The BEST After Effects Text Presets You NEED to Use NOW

In this video, I'm going to show you how to use text animators inside of After Effects to create epic cinematic titles. Hey everyone, my name is Cameron with Motion Science, and welcome to today's motion design training.
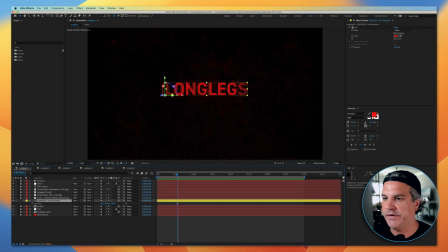Let's jump in. Okay, so what we have here is a movie called Long Legs,
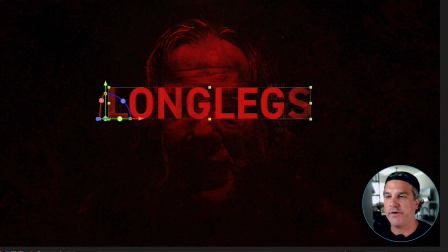and you can see it's a very creepy background plate with some text over the top of it.
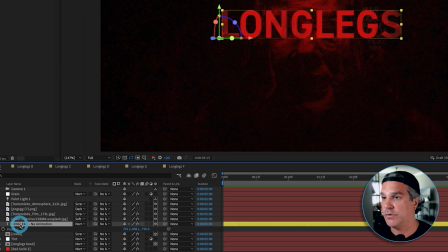Everything is 3D in this composition, so our Long Legs type is sitting over the top.
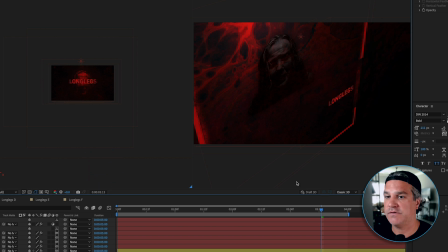Pushed further in Z space, like we see here. So if I switch this over to a top view,
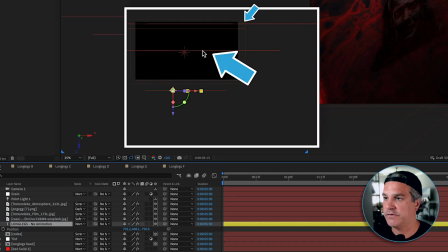you're gonna see here's our type, here's some of the background plate, and the camera is moving towards it.
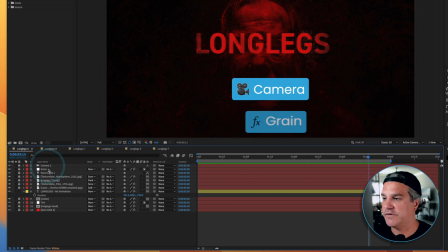So if I switch back here to one view, we've got a camera, we've got some grain over the top, we've got a point light creating some visual interest.
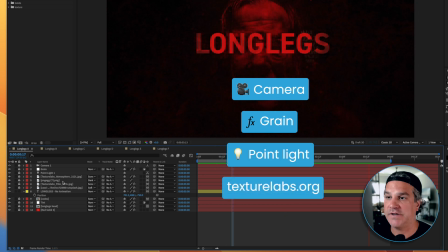If I play this back, we've got some texture labs in here, we've got the type,
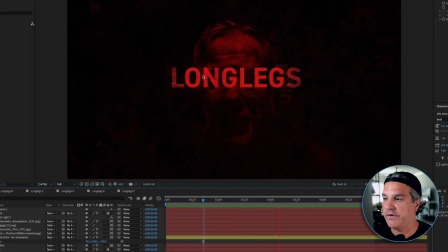we've got some codes revealing themselves in the background here, and the background head as well. So it's a pretty cool animation to start with, but we can make it really interesting by adding some text animators to the type here.
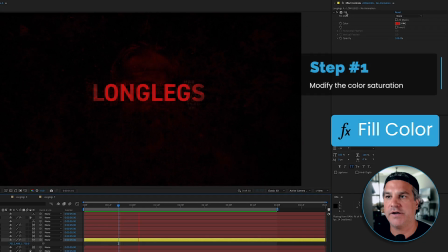And just to show you, I've got a fill color applied to the type just to give it a little bit less
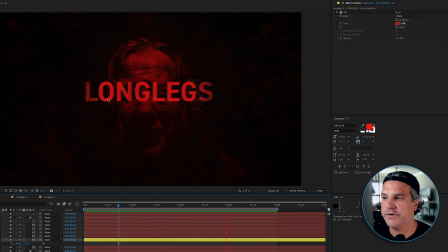desaturated red color. And so that's the first step.
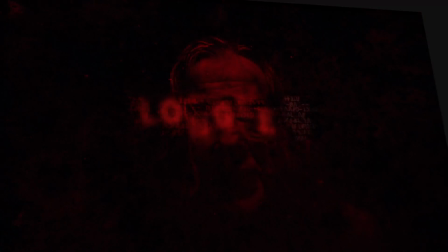If you're eager to create motion design that's gritty, atmospheric, and cinematic, like the example I'm showing you, I invite you to explore the Motion Science membership at
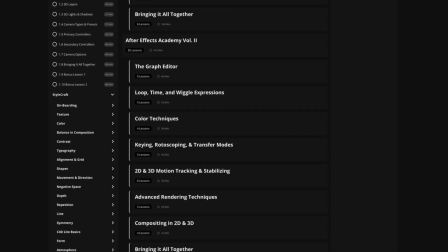www.motionscience.tv/mastery. Inside this membership, you're going to find hundreds of projects just like this one, including the project files, and they can help you elevate your motion design to develop a very striking cinematic style through our trainings, our techniques, and our supportive community. So I definitely invite you to check it out. Now let's go back to the training.
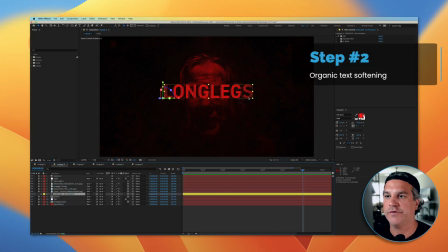So moving into step number two, I'm going to apply some more effects here, and that is number one, a Gaussian blur.
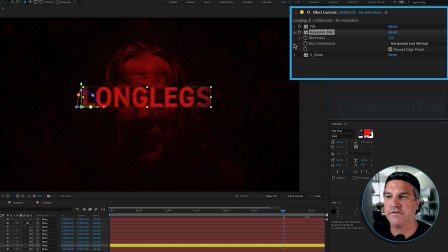And the Gaussian blur turned on, it's very, very subtle, but it's just something that adds a little less digital crispness to the type. It makes it more organic by removing some of that hard edge of the type. So that's turned on, and we also have a sapphire glow turned on here as well.
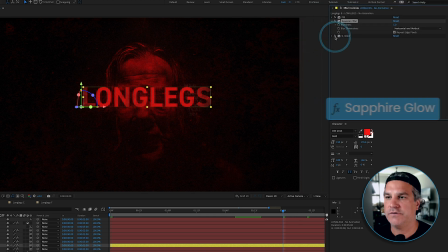And again, very subtle. So you can see that's with and that's without. Very subtle effects, but the subtleties are what make our motion design awesome.
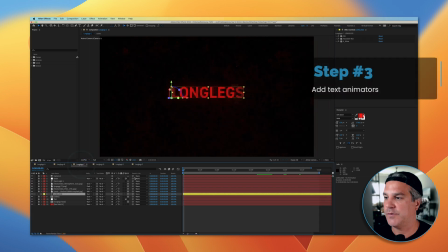Right, so that's in place now. Let's move to the next composition. Next thing we're gonna do is we're gonna add some text animators.
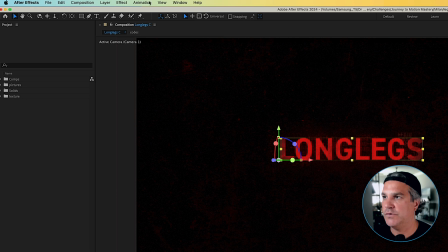Now to add a text animator, what you do is you can go up to animation, you can say apply animation preset,
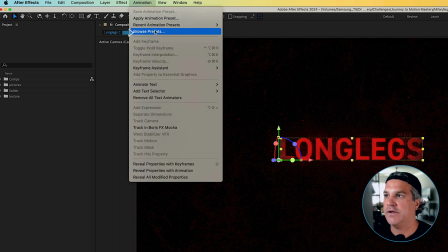or you can browse presets. I like to apply animation presets because I've been using presets for a long time, so I kind of know what's in there and what I have to work with. Now a lot of animators think that the animation presets are just very basic, and they are, but when you layer them with each other, they can be very, very powerful.
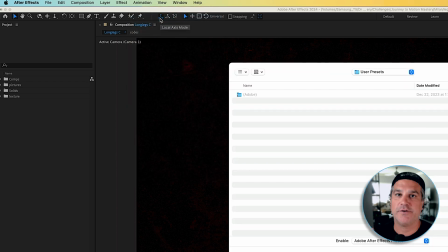And remember also that it's not just about using a preset right out of the box. It's about going in and tweaking the settings.
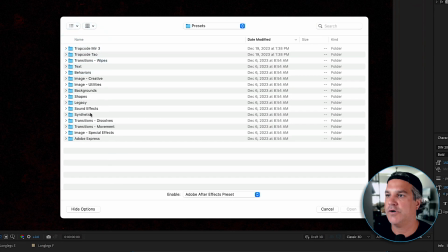So we're going to double click here, go into our presets. We're going to find text, double click that. And you can see here are the presets. I typically like to use animate in, animate out, and sometimes the blurs, but these are all really nice.
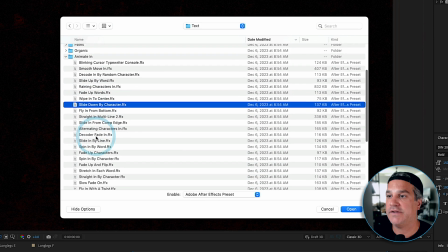For this particular instance, we're going to use slide down by character as well as slide up by character.
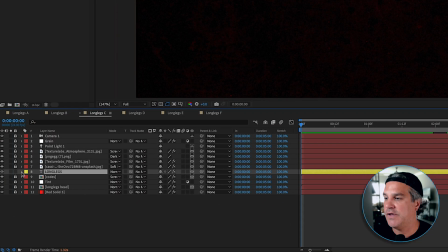I'm not going to apply them because I already have them here on my timeline. The first one we're actually going to use is just a blur, and it's really easy.
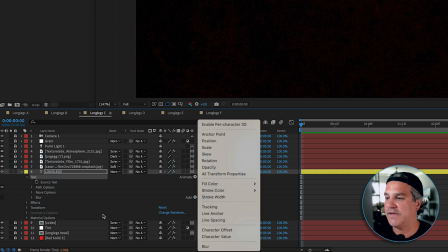I can just click animate and I can go down here to blur and click that, and it's going to add it here to my text.
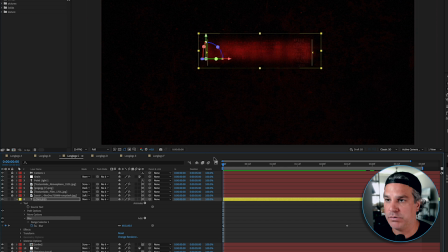Now if I turn this on, you're going to see that it's automatically blurry right there because I have it set to a pixel radius of 60 pixels. It's eased out, so it's a soft kind of move out of that blur, and it comes into being clear here.
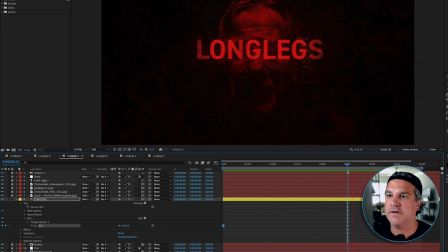So if I play this back, you can see it's already looking much more interesting, right? Just blurring, coming into focus. So that's the first step.